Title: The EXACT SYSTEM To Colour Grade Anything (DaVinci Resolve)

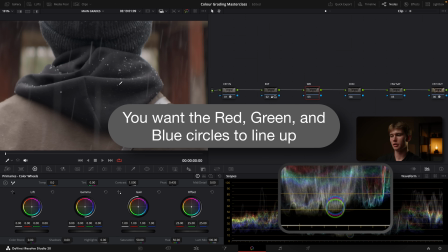I'm going to drag my cursor over to the hood and I'm going to take a look at what's going on. If you look very closely at the waveform, it appears that there's too much blue and not enough green in the image.
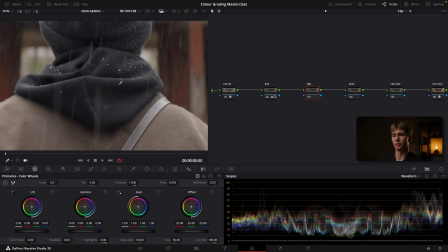So I'm going to make those adjustments accordingly. I'm going to start by taking away some blue. I'm going to expand the image again and just drag this blue down just a tiny amount.
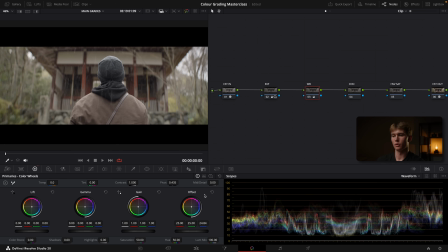Then I'm going to bring my mouse back to the hood, a little bit more blue, go back again, and so far that's looking pretty good. We can always go back and readjust that after correcting the contrast and saturation. So just quickly, that's before, after, it's very subtle, before, after.
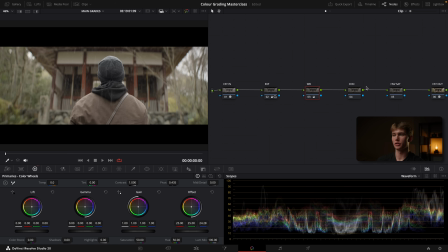You'll see that difference more when we add some more saturation. But let's first move on to the contrast. To adjust the contrast, you're going to use this contrast slider here. Again, we're still in the primaries color wheels section over here. Come down to the contrast and start to drag that to the right, just like so, till you find a spot where you're happy with the contrast.
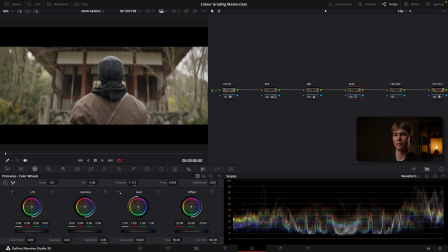Now, a really cool thing you could do here is actually grab the pivot, and that will open up the contrast and change what parts of the image are affected, essentially adding more contrast in the highlights or shadows. So I like to just pull that to the left a bit to open up my contrast adjustment like so, before, after, maybe even a little bit less pivot before, after.
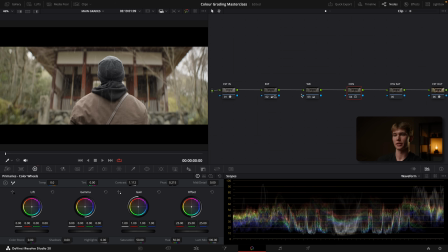That's looking pretty good so far. Now next, we're going to add some saturation. So you remember earlier we named this HSV sat. So what exactly is HSV saturation? And before I show you what that is, I want to first show you how regular saturation works. If I just come down to this saturation slider here, and I just start pulling it up, very quickly it starts to become overpowered and doesn't look very aesthetically pleasing.
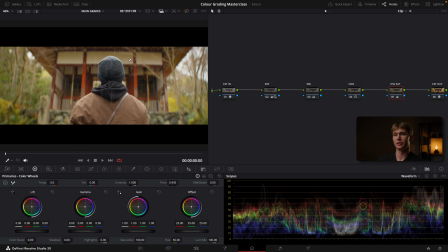This image probably isn't the best example because it's not that saturated, but it's more obvious when you're working with skin tones and bright colors. Now a better way to add saturation is by using HSV saturation. So if I just reset that by clicking this icon here, and then I right click on this node, I go down to color space and I select HSV, then I click again, come down to channels,
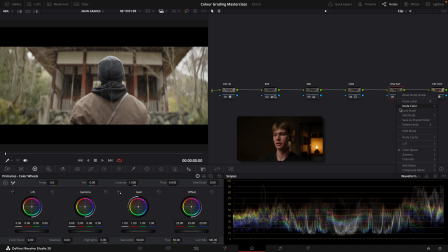untick channel 1, come again, channels, untick channel 3. And now if I adjust my gamma or gain, I'm able to add a much more softer and cinematic looking saturation. Now what exactly is happening here? When I drag this gamma, I'm mainly adding saturation to the less saturated areas.
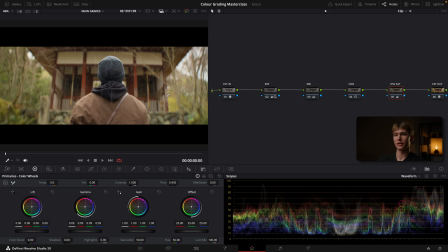So the areas that are already quite saturated, they're not receiving as much saturation, but the areas that are less saturated is getting a boost, which is giving you a more balanced and cinematic saturation look. So real quickly, I'll just show you before. That's with regular saturation. and that's with HSV saturation.
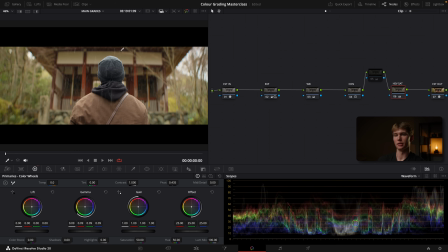It's more of a softer, cinematic, and a less overpowered look to it. And that is essentially the entire color correction process. It's that simple. But now it's time to get into the fun part, which is actually color grading. So let's just create some space in our node tree. I've dragged all my nodes to the side. And the first thing I like to do is add a LUT.
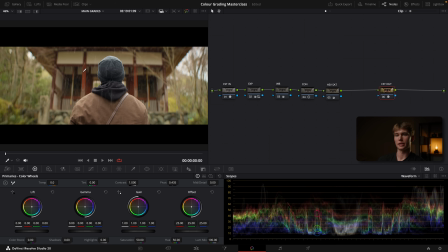Now, essentially a LUT is like a pre-created look that you can simply add to your footage to achieve a creative look quickly. Don't worry, I'm not about to sell you a LUT. I'm going to give you a LUT for free. I'm going to link it in the description down below so you can use that to follow along and to achieve the same look on your footage.
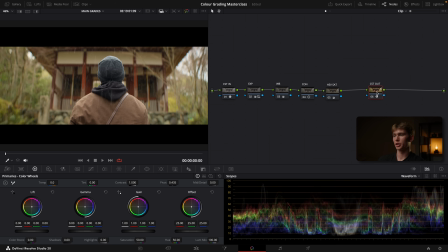Now, to actually apply the LUT, first we're going to create a new node that's going to go after the CSD out. Again, Option S. Let's rename that one LUT. Going to come over to this folder over here, LUTs.
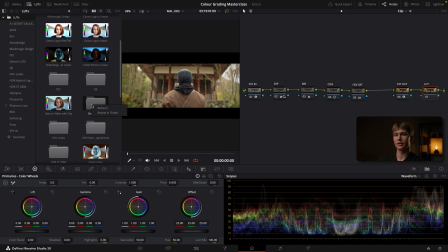And then if you just click on any folder in here, right click, reveal in Finder, you'll be taken to the folder where the LUTs are stored.
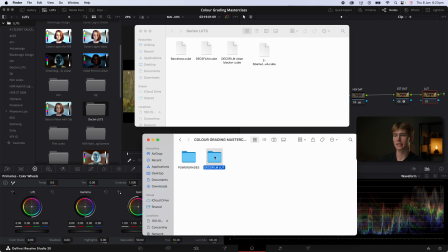Then all you need to do is find the LUT that you downloaded, select it, and simply drag it into the folder like so.
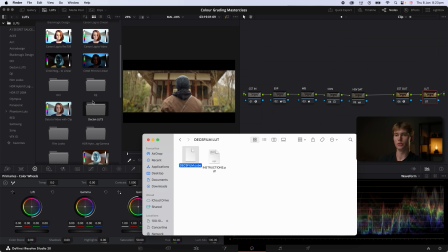I'm not going to drag it again because it's already in there. And then you'll be able to find it in your folder. If it's not there, simply right click and select refresh.
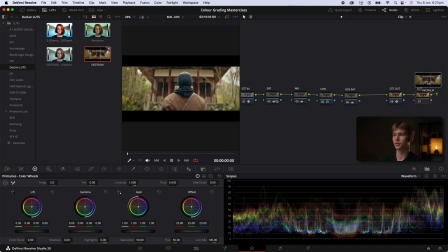You're then going to drag this Dex Film LUT onto your node like so. And then it will apply a look.
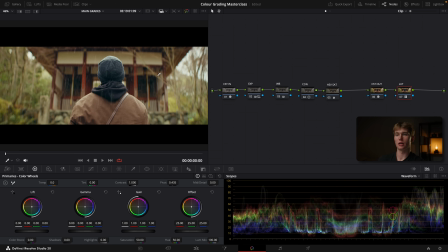That's before, that's after. That's before, that's after. Now I've created the LUT on the stronger side on purpose so that we have the option to pull it back and make it less intense.
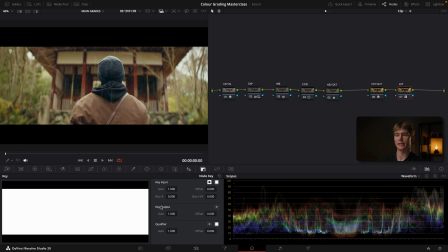To do that, you're going to click this icon here. You're going to find key output. And I like to change this to 0.5 as a good starting point.
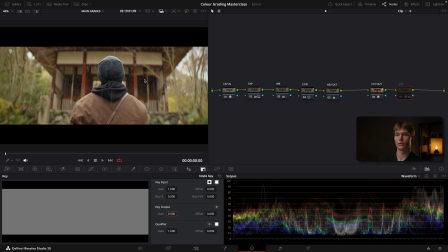And select that's before, that's after, before, after. So it's a very subtle effect. You might also notice now that there's more saturation, that the white balance looks a little bit too green.
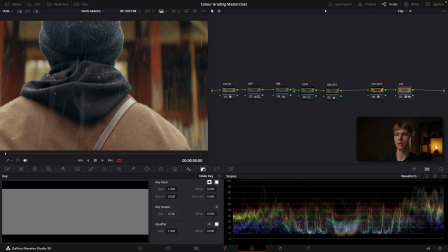So I might just zoom in real quick and fix that. Going back to my white balance node, selecting the qualifier.
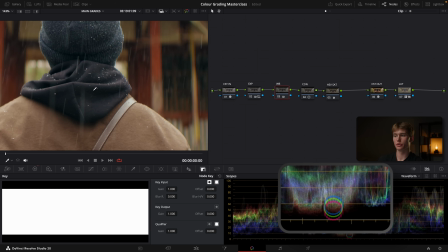Let's just have a look. And it appears that there's a little bit too much blue and green and not enough red.
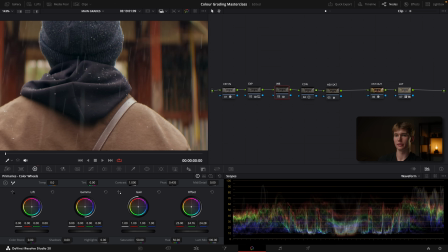So we're going to go back in here. Let's just take that green down a little bit, just a tad. Have a look, take the blue down, maybe something like that.